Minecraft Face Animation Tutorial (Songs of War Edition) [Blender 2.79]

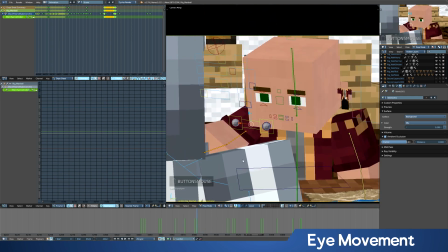[20:45]
He's kind of looking very far down. Needs to go up more there.
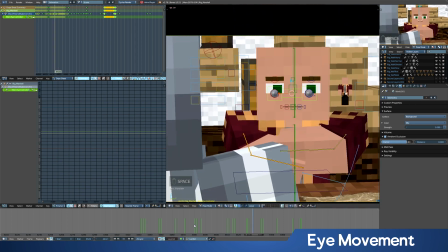[20:50] 200. Now, do you... 200. It's 200.
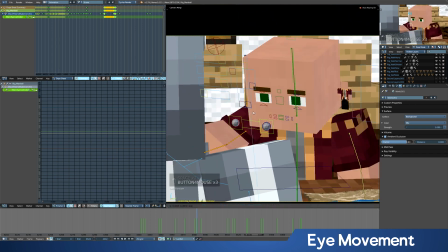[20:55]
This keyframe's the one that seems off. 200. Still seems like it's getting this weird jitter going on here.
It's 200. It's 200.
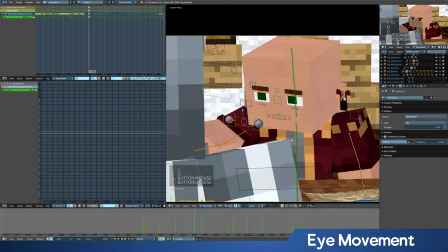Sometimes if you find it's getting a little wavy, having it go on a one keyframe movement helps avoid that a bit.
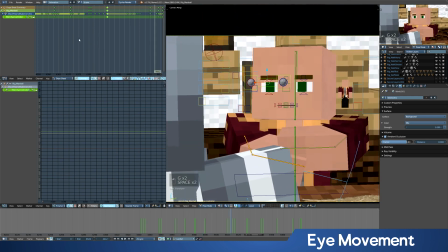[21:24]
Because now you're getting more of the...
It's 200.
Well, it seems like it's too far to the side still.
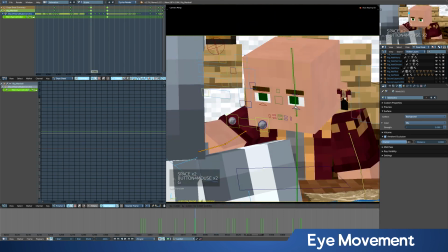[21:32] It's 200. It's 200. It's 200. Now, do you want to...
That's looking pretty good now.
It's 200. Now, do you want to buy it or not?
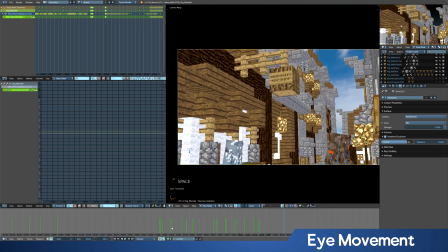[21:48]
There, and I'm done. Okay, so that was the eyes. We got all the eye movements in.
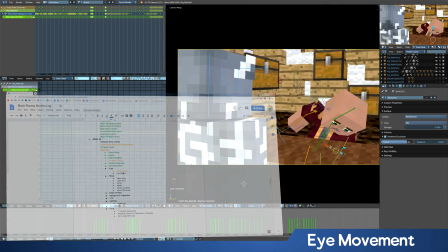[21:54]
That seems pretty good. So we can check it off. Eye movement is now complete.
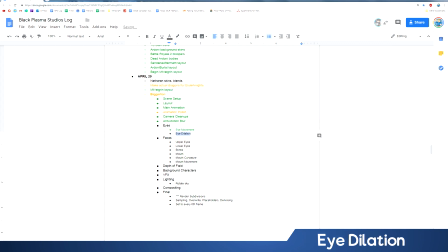[21:59]
And we'll now move on to the eye dilation. This is a little subtle thing that a lot of times you don't have any of this. Oh, sorry, that's in progress. A lot of times you don't have any eye dilation stuff, but I chose this scene because there's a little moment where I think it worked pretty well.
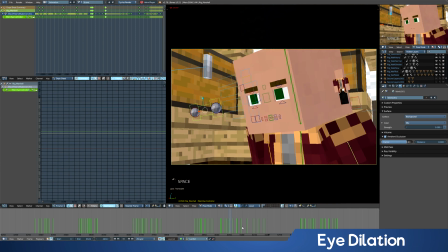[22:16]
Where was that?
All right, that'll gold, pal. Oh, it's 200 gold, pal.
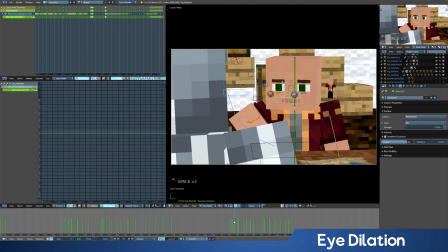[22:21]
There's the very last part when he gets a little angry.
For you and your friend.
So right here, we're going to want his eyes to get just a little bit smaller. He's kind of angry.
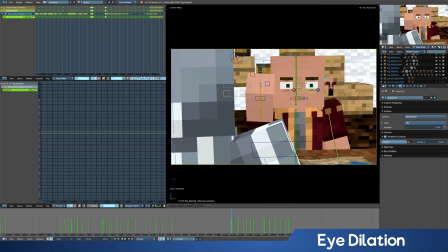[22:28]
When you want people mad, sometimes you can like scale them down a little bit, but just a little subtle amount.
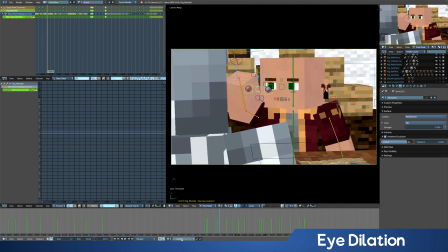[22:33]
So right here, we're going to want to keyframe the scale, but because we work in location rotation, we can't keyframe the scale like this.
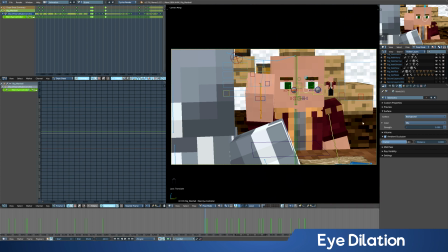[22:42]
But there's another way of doing that very easily, which is why I always just stay in location rotation for the most part, because we can simply go into the bone tab here with this selected. Right about the start, we're going to want it to start scaling down. So right at the start of the scene, basically, sorry, start of the shot, right click the scale, keyframe it.
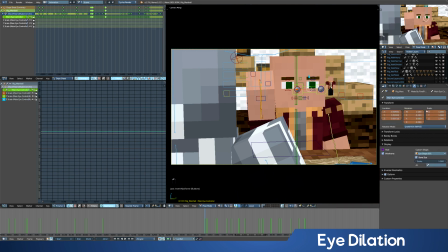[22:58]
Again, make sure we're in bone, we're not an object. So we're on the bone.
For you and your friend.
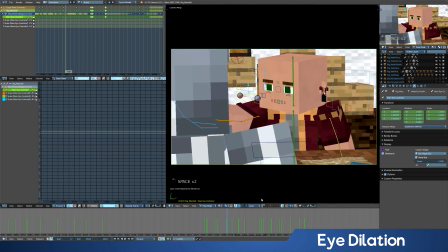[23:03]
And then right here, it's about, kind of here's like the midpoint of him being a little more angry. So we'll go down to like 0.95, maybe a little more, 0.94.
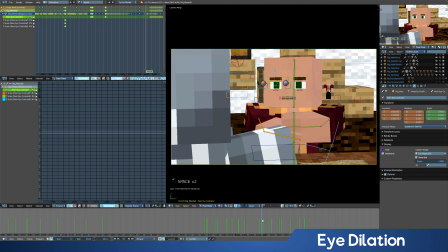[23:15] It's 200.
And then after a little bit, it kind of wears off a little bit. So maybe now I'll go back up to 0.95 or 0.96.
Now, do you want to buy it or not?
And then goes back up a little more.
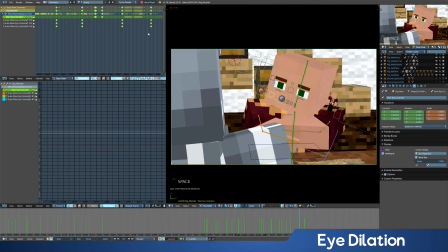[23:33] Do you want to buy it or not? Not.
And it already says not. He's going to have a big frown at the end. So then that'll probably be the smallest 0.93.
Buy it or not?
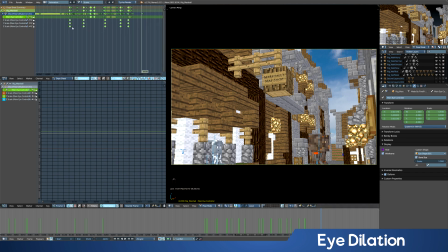[23:44]
And right now that doesn't look like much, but once you add the extra little eyebrows and stuff, you start getting a little bit more.
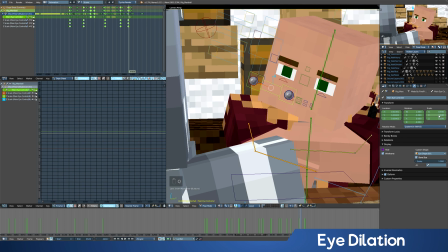[23:53]
The difference between this here and having it that, you will feel that kind of the eyes, after seeing the eyes one way for so long, you'll notice little things like that.
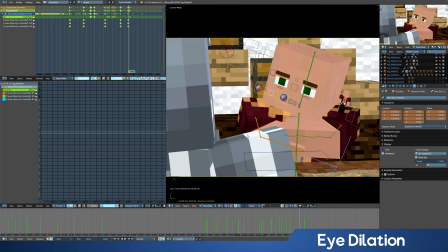[24:04]
And you can go a little more. If you're really angry, you can get even smaller than that. I usually don't go much beyond, I hardly ever go below 0.9. That'd be like super angry. But that little subtle bit helps a lot.
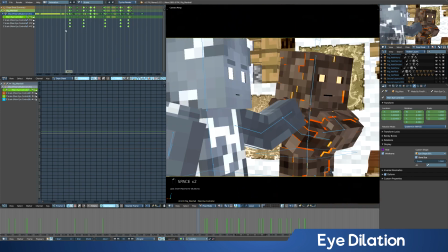[24:16] Gold. For you and your friend, it's 200.
And just make sure it starts out on 1, so you don't accidentally start out on 0.9 and have messed up everything before it.
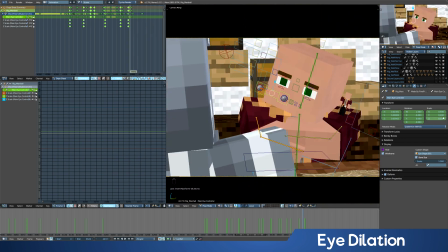[24:25]
And this character doesn't come back in the scene, so it's fine if we leave it at 0.93. So that's eye dilation.
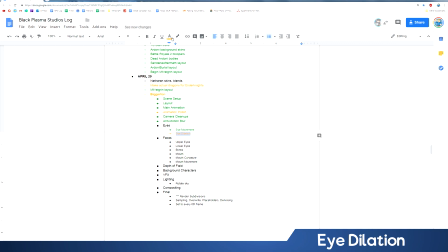[24:31]
We are now done with the actual eyes themselves. So now we can check off this whole section. Let us move, okay, well, I'm checking all these things off now. However, I'm not nearly done with all the eyes. I got every other character's eyes in the entire scene to do, but for the purpose of this tutorial, we're done. So next up, faces, upper eyes.